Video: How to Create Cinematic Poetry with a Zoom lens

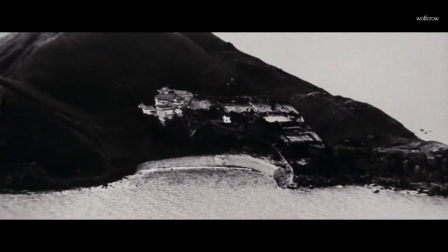(4:07)
It was a stylistic choice as well. Filmmakers in Hong Kong didn't come with the pretensions weighing down filmmakers from other industries.
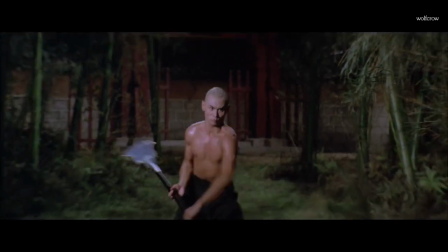(4:15)
This allowed them to experiment and use the zoom in creative ways. They tried everything, just to get the kung fu fight scenes to look better.
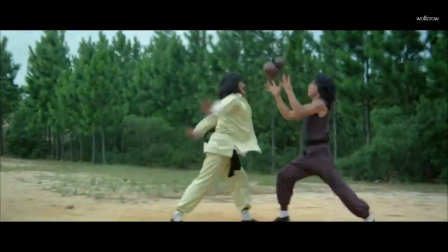(4:22)
Most times it came off as tacky, which is what happens when people are experimenting, it's normal.
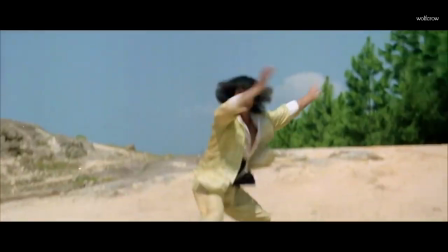(4:27)
Every so often though, you got some poetic brilliance of the likes never seen before. One such example is this early scene from The Five Deadly Venoms.
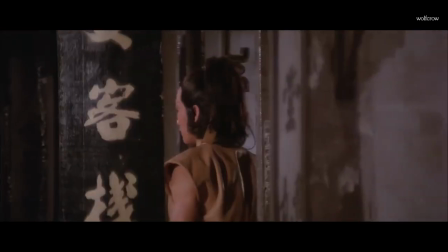(4:36)
We are introduced to three new characters in a market, and that's all. No fights, just your typical establishing scene.
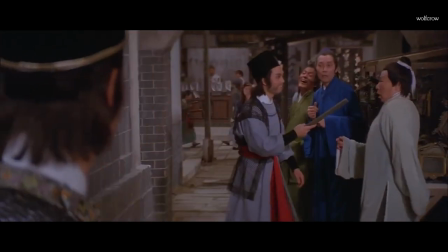(4:42)
But the way zooms are used is one of the best I've ever seen in cinema.
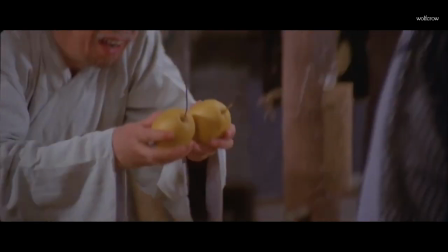(4:46)
It's not just one or two times too, the zoom effect is scattered through the entire scene in a rhythm, along with pans and strategic edits.
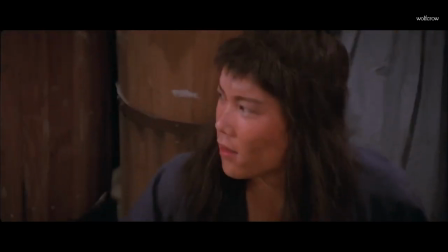(4:54)
It plays like cinematic visual poetry. I can't play the entire scene here, but you must watch it to understand the visual rhythm of this masterpiece.
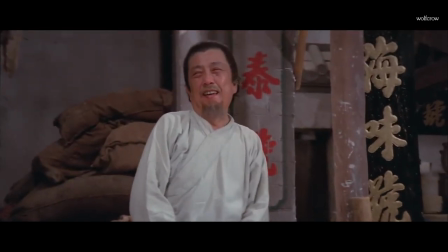(5:02)
The shots flow so effortlessly like music. Every film snob would tell you it's not supposed to.
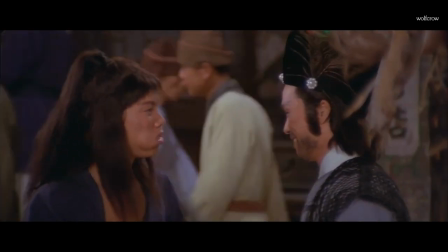(5:08)
Zoom shots aren't supposed to blend this way, but it did. Never underestimate how any tool can be used cinematically.
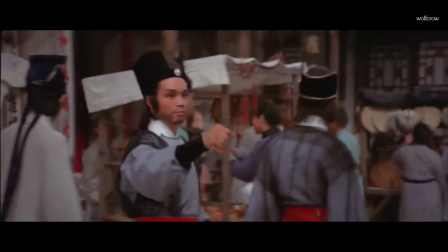(5:15)
If it hasn't been done right, it's because the right person hasn't done it yet. How do they create this visual poetry with zooms?
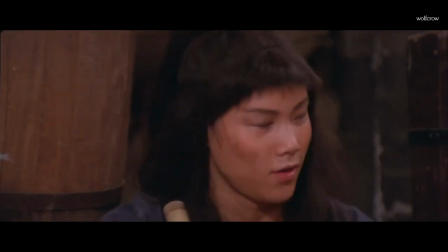(5:21)
In this scene, the zoom is used to answer a question. A character looks, and we zoom in or out to see what he is looking at.
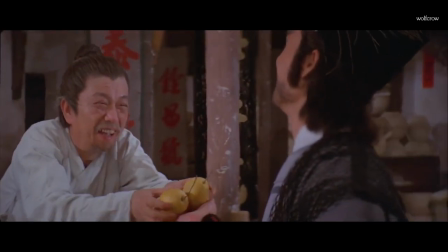(5:28)
Sometimes it's an answer to a question we have in our head, and the zoom quickly answers it. Timing is everything.
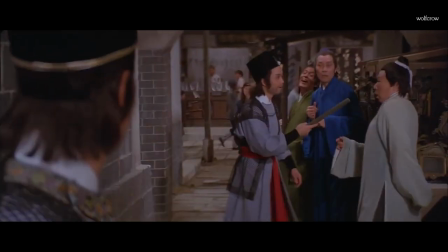(5:34)
There's more. The zooms in this scene happen when there's a movement. Either the actor turns his head or does something, or it's just a continuation to the camera or body movement.
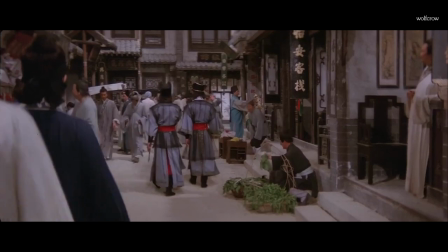(5:44)
Basically, the person operating the zoom lens is a master of this game. The filmmakers really had it all planned out, or it wouldn't edit well together.
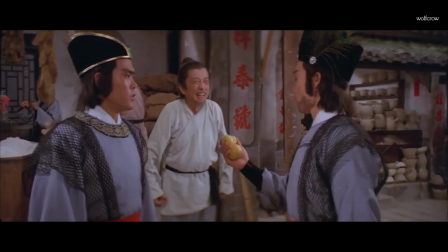(5:52)
And editing is what ties all these zoom shots together to create the cinematic language. Five Venoms isn't littered with such zoom shots.
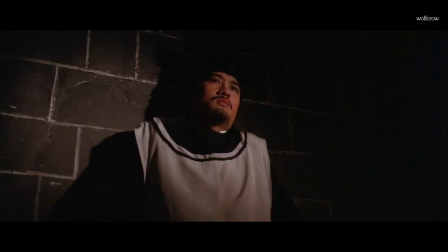(5:59)
Director Chang Che, one of the great kung fu and wuxia filmmakers, shows incredible restraint of the Stanley Kubrick variety.
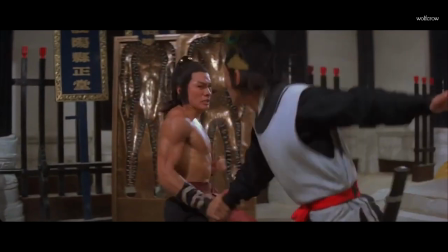(6:06)
In many of the fight scenes later in the film, the zoom isn't used in this way because it wasn't necessary.
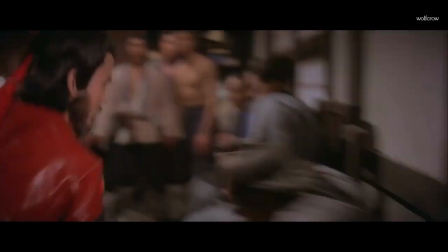(6:11)
That's what makes this scene an example special. They could've shot the scene normally, but they did it because they were artists.
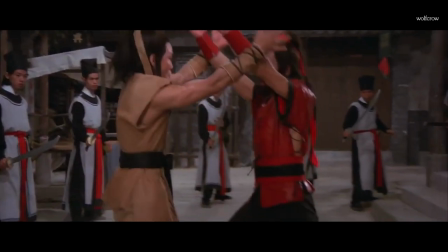(6:18)
You could see they were not afraid to have fun. Complicated zoom shots are rarely used in cinema.
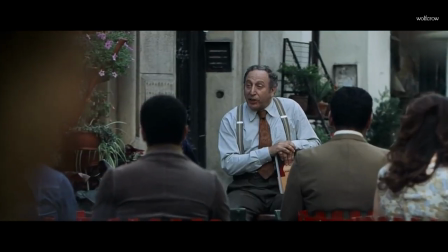(6:23)
The most recent example I can think of that's poetic visually is this shot from Munich. You can see how the camera picks out individual characters while changing shot size.
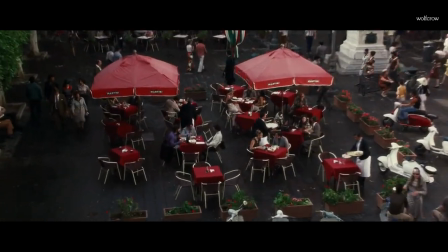(6:33)
If Spielberg had watched five Venoms prior to Munich, who knows what he might have achieved.
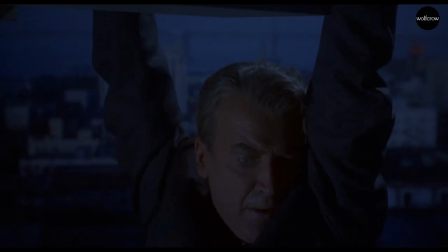(6:37)
Hitchcock too found a way to use the zoom creatively, by combining it with a dolly move, now called the vertigo shot.
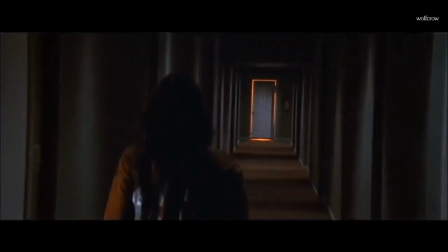(6:45)
You keep the shot size constant while zooming in and moving at the same time. There's a perspective change which is just as in your face as a fast zoom in or out.
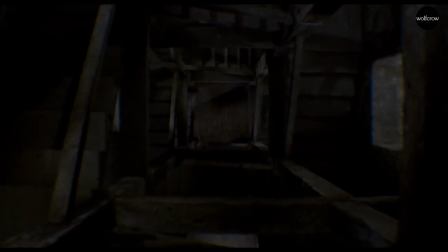(6:53)
But take note, Hitchcock used it with restraint. Martin Scorsese used it with restraint.
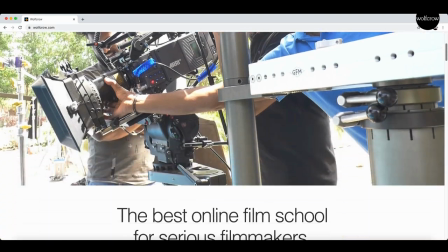(7:00)
Spielberg, not so much. And he made the most money. If you enjoyed this video, please zoom in to WolfPro.com, the best online film school on the planet.
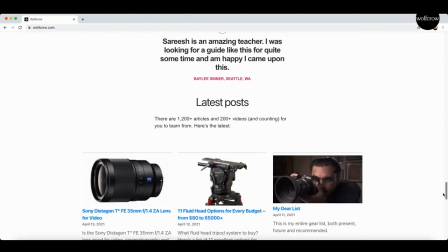(7:09)
Institutions all around the world play our videos and charge their students for it. Why not learn directly at a fraction of the cost?
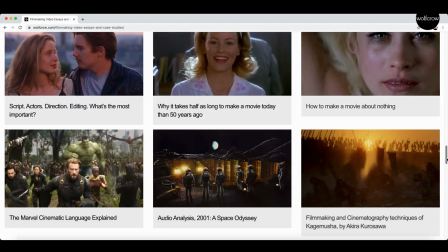(7:15)
With thousands of articles and hundreds of videos that cover every aspect of filmmaking and cinematography, All in One Place doesn't get any better than this.
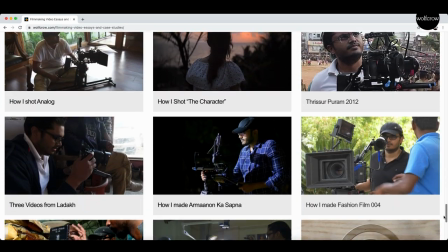(7:24)
Click the link in the description.